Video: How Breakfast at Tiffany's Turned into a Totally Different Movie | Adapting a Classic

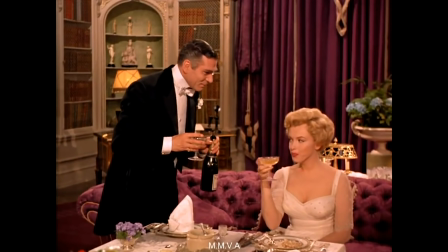1245s
Any number of her films could work as an example of this. Let's Make Love, Some Like It Hot, The Prince and the Showgirl, Bus Stop, The Seven Year Itch.
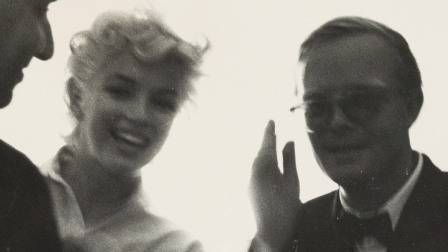1253s
Capote would have not only understood these more concrete parallels, but also as a friend of Marilyn's, probably witnessed parts of her personality that informed his choice.
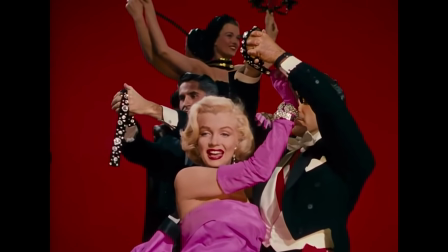1262s
Their glamour is learned and manufactured.
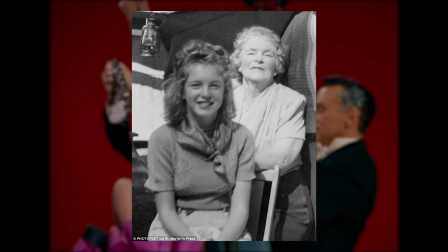1265s
Marilyn Monroe is a distinct persona who evolved from Norma Jean Baker in the way that Holly Golightly was invented by Lula Mae Barnes.
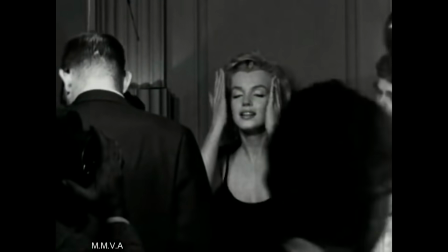1273s
From young women with nothing to self-made young women who professionally negotiate their power relative to men,
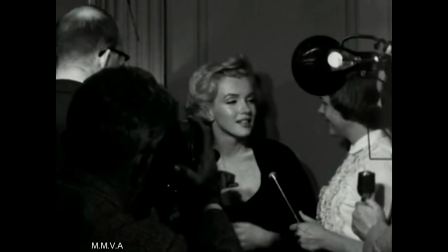1280s
Holly and Marilyn demonstrated admirable street smarts and resilience. But neither woman emerged from their cocoons without battle scars.
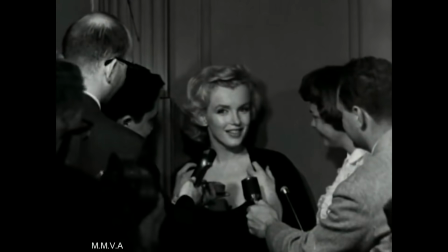1289s
Immense vulnerabilities and insecurities chased them both.
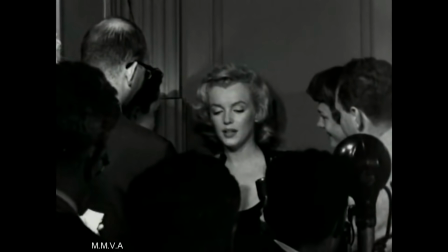1292s
And knowing everything we know now about Marilyn, it is, for example, easy to picture her as a character who never found her cat, so to speak.
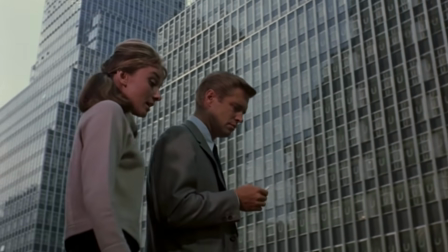1302s
Juro and Shepard, however, wanted to go in a different direction. Someone who seemed more innocent and whimsical.
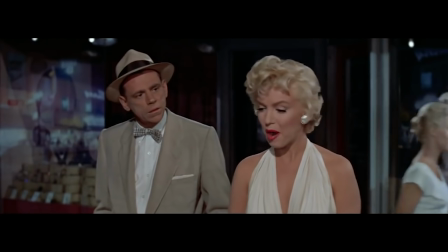1308s
Someone who didn't ooze the lusty brand of sex appeal that Marilyn Monroe had perfected.
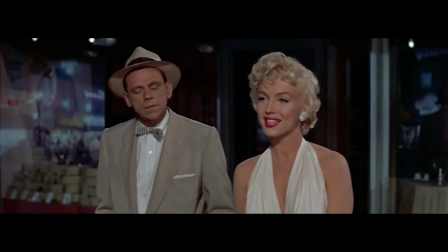1313s
They also, frankly, had practical matters to consider.
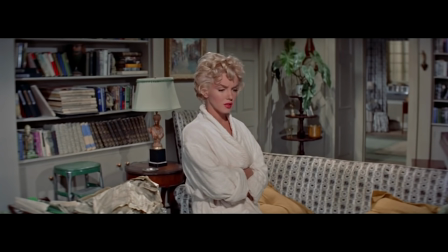1317s
By that point, Marilyn had difficulty remembering her lines, and was notoriously late and unreliable on set.
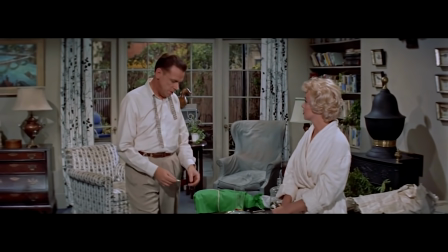1323s
Remember, we're about a year out from her death here, so this was by no means an easy time in her life.
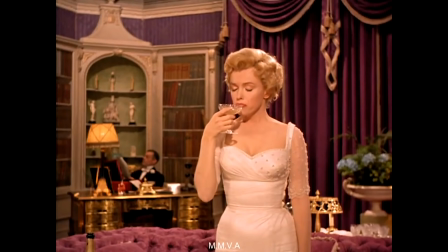1329s
Employing her meant accepting certain risks that the producers weren't willing to take. So with their own version of Holly in mind, and again with significant coaxing,
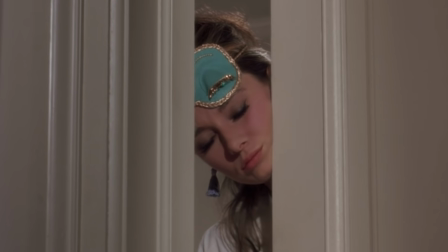1338s
the role went to Audrey Hepburn, a decision I'd argue had the greatest impact on the film's lasting power and legacy.
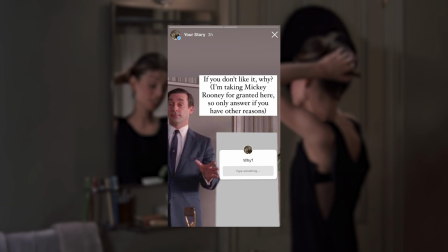1345s
Remember that very scientific poll I showed you at the beginning of this video?
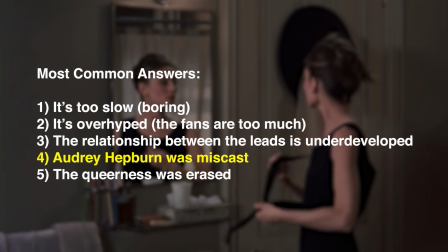1349s
A lot of people who said that Audrey was miscast specifically mentioned Marilyn Monroe as their preferred choice.
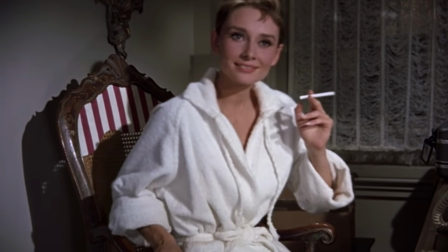1355s
Personally, I'm not really in either camp here. I think they both offer a lot. But there are a few reasons why Audrey Hepburn seems less suited to the role than Marilyn. First, Audrey naturally reads very chic and regal on screen. Like, she never had to learn it.
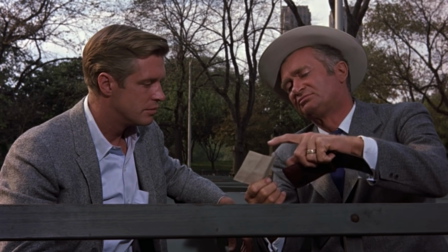1372s
Like, Of course, Audrey's childhood was far from idyllic, but in different ways.
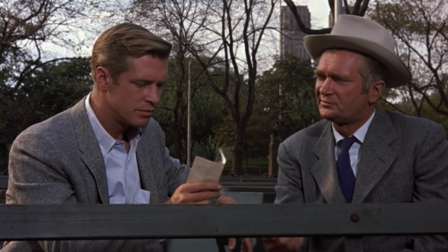1376s
She didn't grow up in a way that would necessitate a total self-reinvention to achieve commercial success.
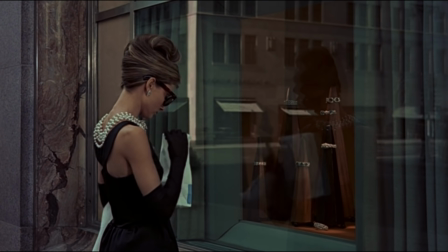1382s
That ballet posture and hard-to-place European accent make her appear so innately elegant,
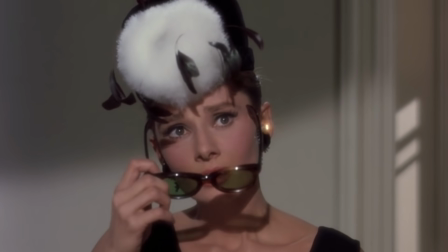1388s
are so hard to mask, and are even more difficult to believe, were effortlessly mastered by a teenage runaway child bride from Tulip,
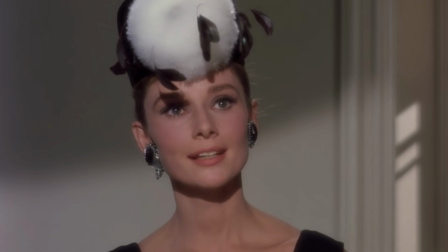1396s
Texas.
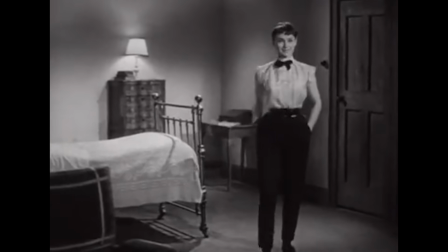1397s
Second, sex appeal in the way we generally define it, and certainly in the way they defined it in the 50s and 60s, were not part of Audrey's persona.
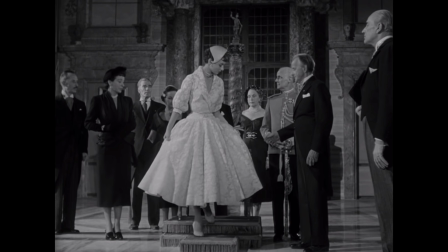1406s
Her persona, in fact, explicitly played on the idea that one could conceivably not find her attractive.
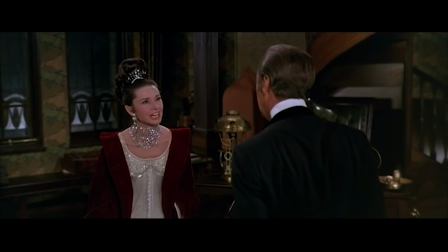1412s
In my video about her Oscar win, I talked at length about how Audrey was perceived as a Cinderella figure.
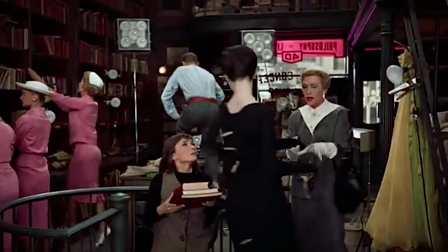1417s
She begins films like Sabrina and Funny Face quiet and reserved,
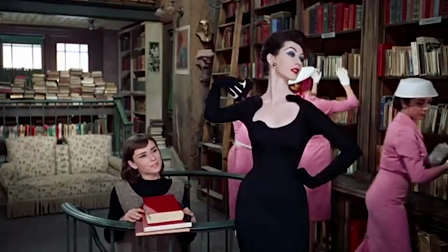1422s
afraid of spreading her wings, wearing mousy browns and boxy outfits that hide her figure.
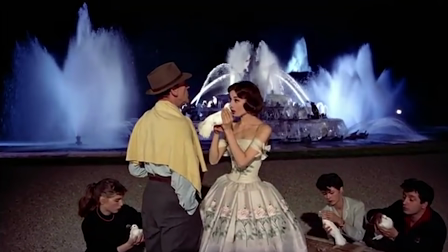1427s
But then something happens in the plot. She moves to Paris, or as discovered by a photographer, and some physical transformation occurs.
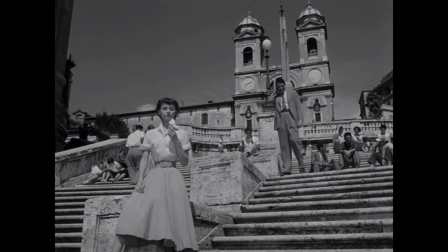1434s
She finally comes into her own, and usually finds love in the process. Audrey's appeal, then, is much more wholesome and aspirational.
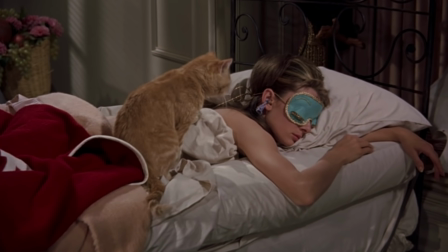1443s
She's a stand-in for the audience, still down-to-earth enough to feel relatable and unpretentious, while enacting our fashion and beauty fantasies.
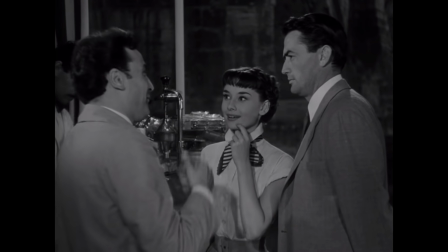1452s
In other words, the typical Audrey Hepburn character is essentially the opposite of Holly, as she's written by Truman Capote.
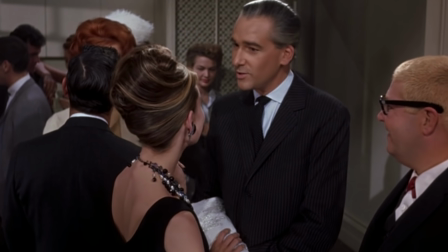1459s
Holly knows she has sex appeal from the beginning, and smartly learns how to wield it to her benefit.
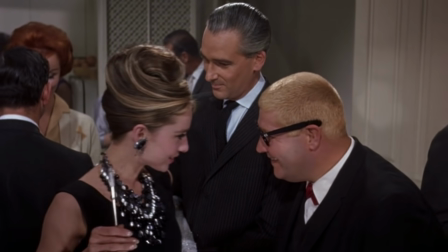1465s
She's mildly self-destructive, not particularly wholesome, and couldn't be farther from hashtag relationship goals.
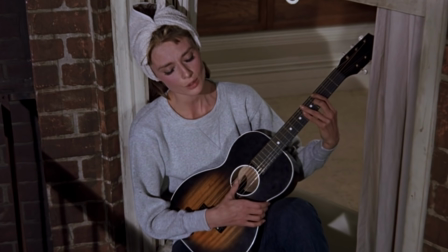1472s
But as we've already established, Paramount didn't exactly want Capote's Holly.
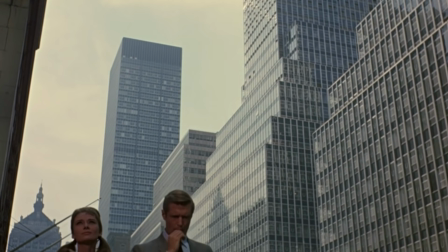1477s
They wanted Axelrod's eccentric dreamer,
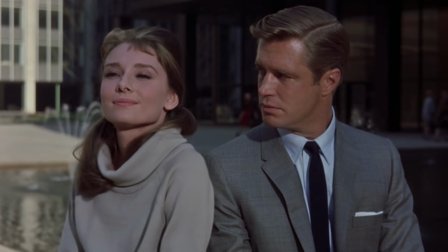1480s
a breezy and sophisticated avatar for an early 60s New York fantasy, and Audrey gave them that.
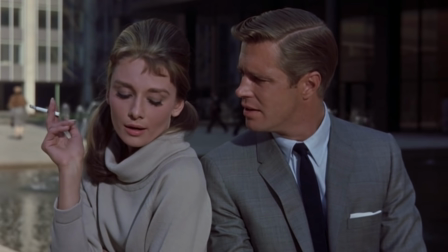1487s
She doesn't ooze sex appeal or danger in a way that would make the controversial parts of Holly more obvious.